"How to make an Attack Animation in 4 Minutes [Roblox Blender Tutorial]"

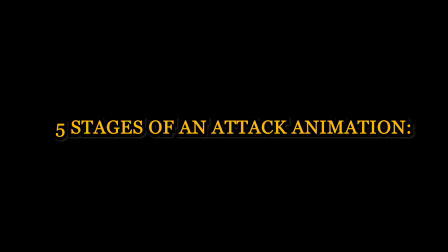So first off, any attack animation can be broken down into 5 stages.
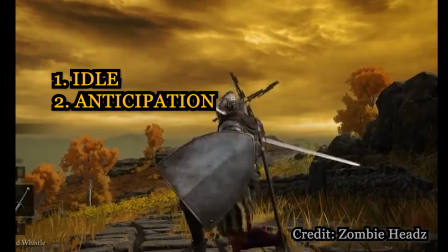Idle, anticipation, strike, and then follow through.
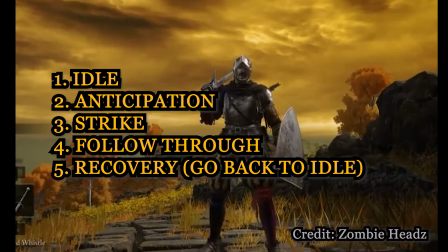And finally, recovery, which is just going back to the idle animation at the beginning.
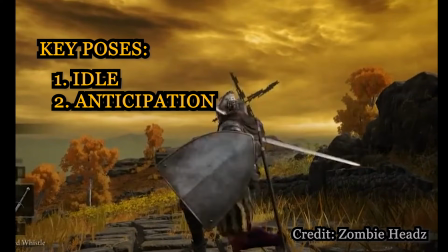So each stage is marked by a distinct key pose. A key pose is basically the pose that best represents the action that is currently being performed.
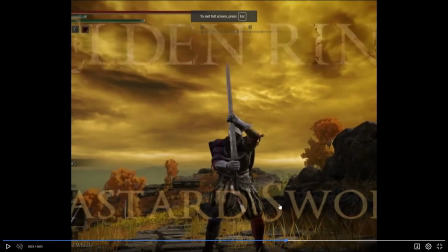An example would be when picking the key pose for the anticipation,
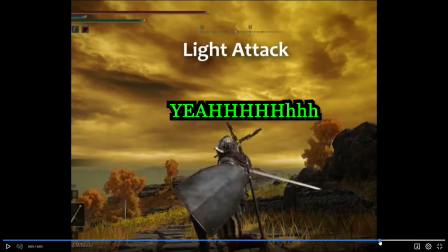I looked for where he reached back the furthest and used that as the key pose instead of the other frames where he's technically doing the same thing,
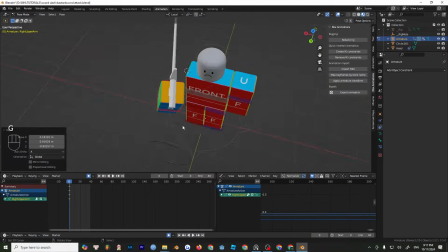but like less exaggerated, basically. Once you've picked out your key poses, you can base your animation off of them now.
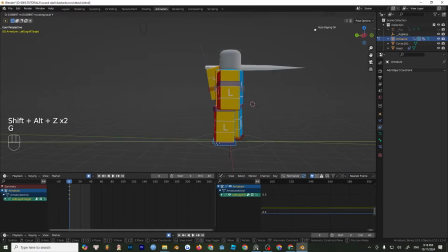Or just copy them, like I'm doing right now.
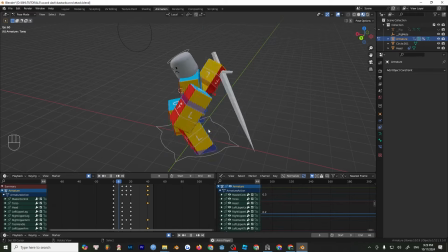Once you're done with the poses, you can probably see that the animation looks pretty okay already, but it can be better.
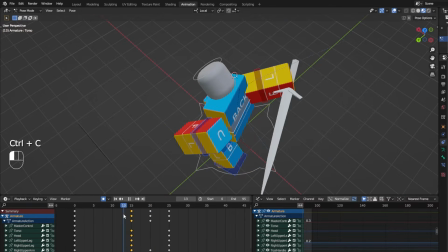So here's some tips. For the anticipation, instead of just having key pose, you can make him hold that pose some more. I just copy it here, and then it's stiff right now, right? So right before the strike, you can do this.
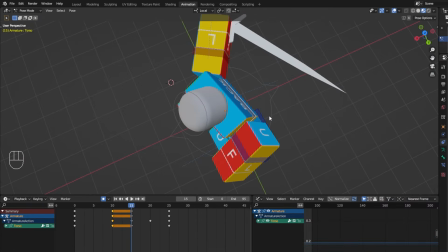You rotate the torso a bit more towards the direction of the strike.
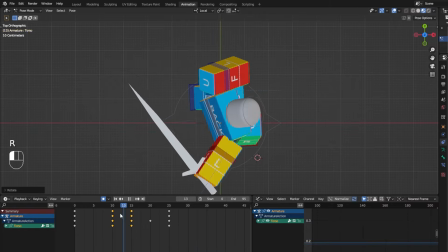That will give it a really nice slow in effect into the strike, essentially.
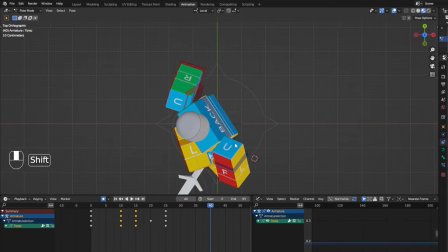And then for follow through, it's kind of the same principle where you can just copy the
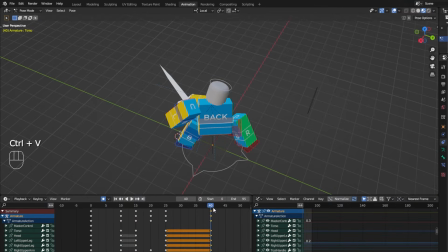end of the strike pose and just rotate more towards the direction of the swing.
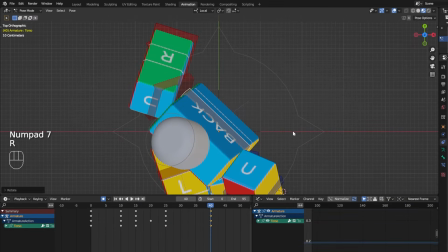Kind of like this.
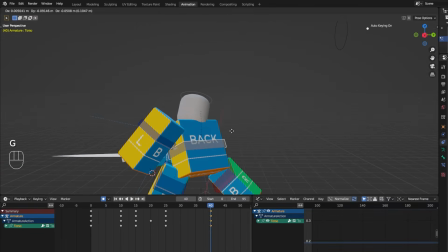Here, I'll pull him back a bit.
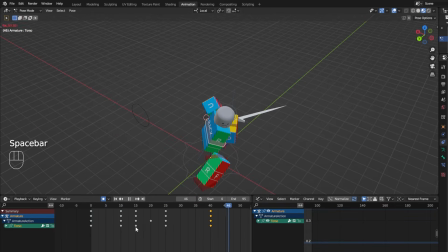Yeah, and then recovery. Just put him back to the idle pose.
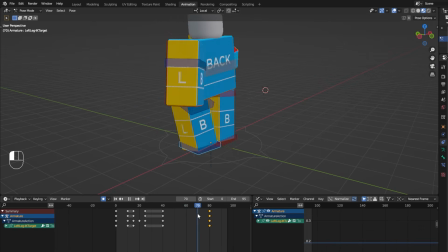Sometimes your character might do this. It has a really simple fix.
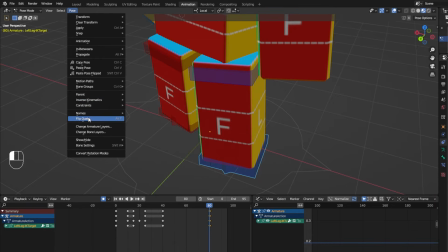You can just go into pose and then flip quads or Alt F, and yeah, it's normal again.
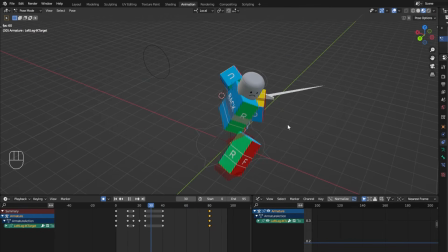Yeah, you can pretty much just stop here. It's good enough. But okay, here's the extra stuff.
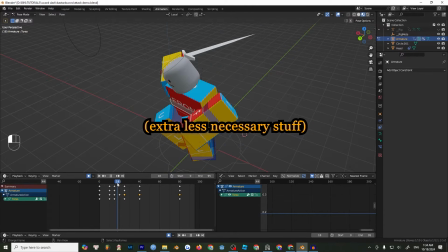You can probably notice that like some of the transitions are pretty weird. The feet placement is all wrong and the pose looks really stupid. So let's see the reference.
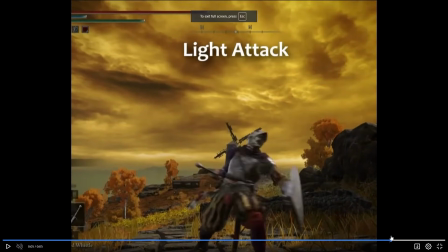You can see that instead of doing that thing, he instead like kind of lean his body to the side while pulling the sword because like it's so heavy. So yeah, we'll just do the same thing.
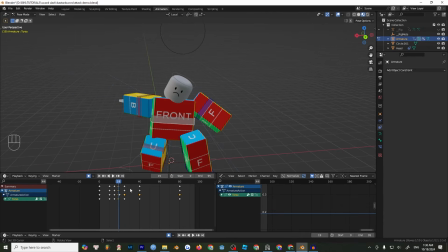Alright, yeah, you can instantly see the improvement. Another thing to keep in mind is you need to keep the arc of the sword straight. So here, it's supposed to be like a straight attack, but like, look how it like goes down here and then like goes there. That's not good. So basically you just like do it so it looks as straight as possible.
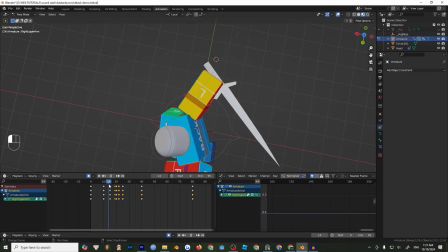And another thing you can do, you can delay the arm a little.
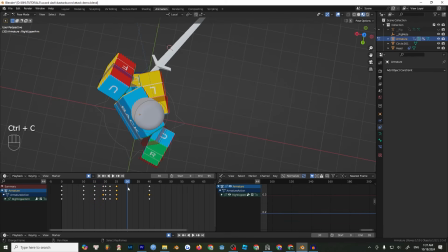So here, instead of ending here, I'll just have it end here instead, and then have it be like this here.
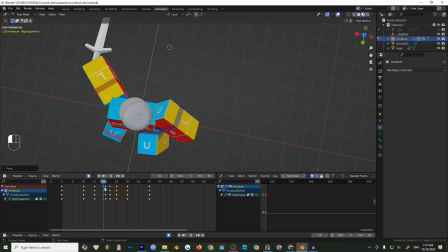So what this does, it conveys the weight of the sword better.
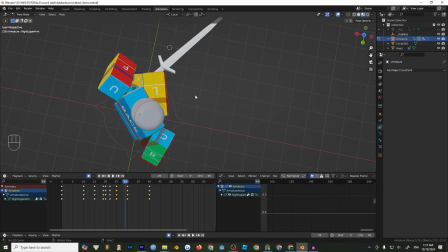Like the sword is heavy, so it needs to have a delay.
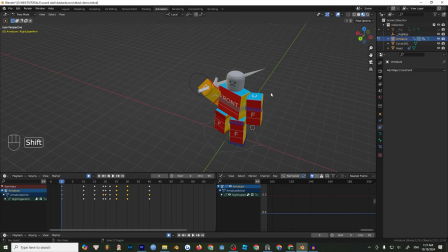Generally, all attack animations, the arm will have a slight delay to the torso. That's what will make it look a lot more realistic and natural than other animations that don't have it.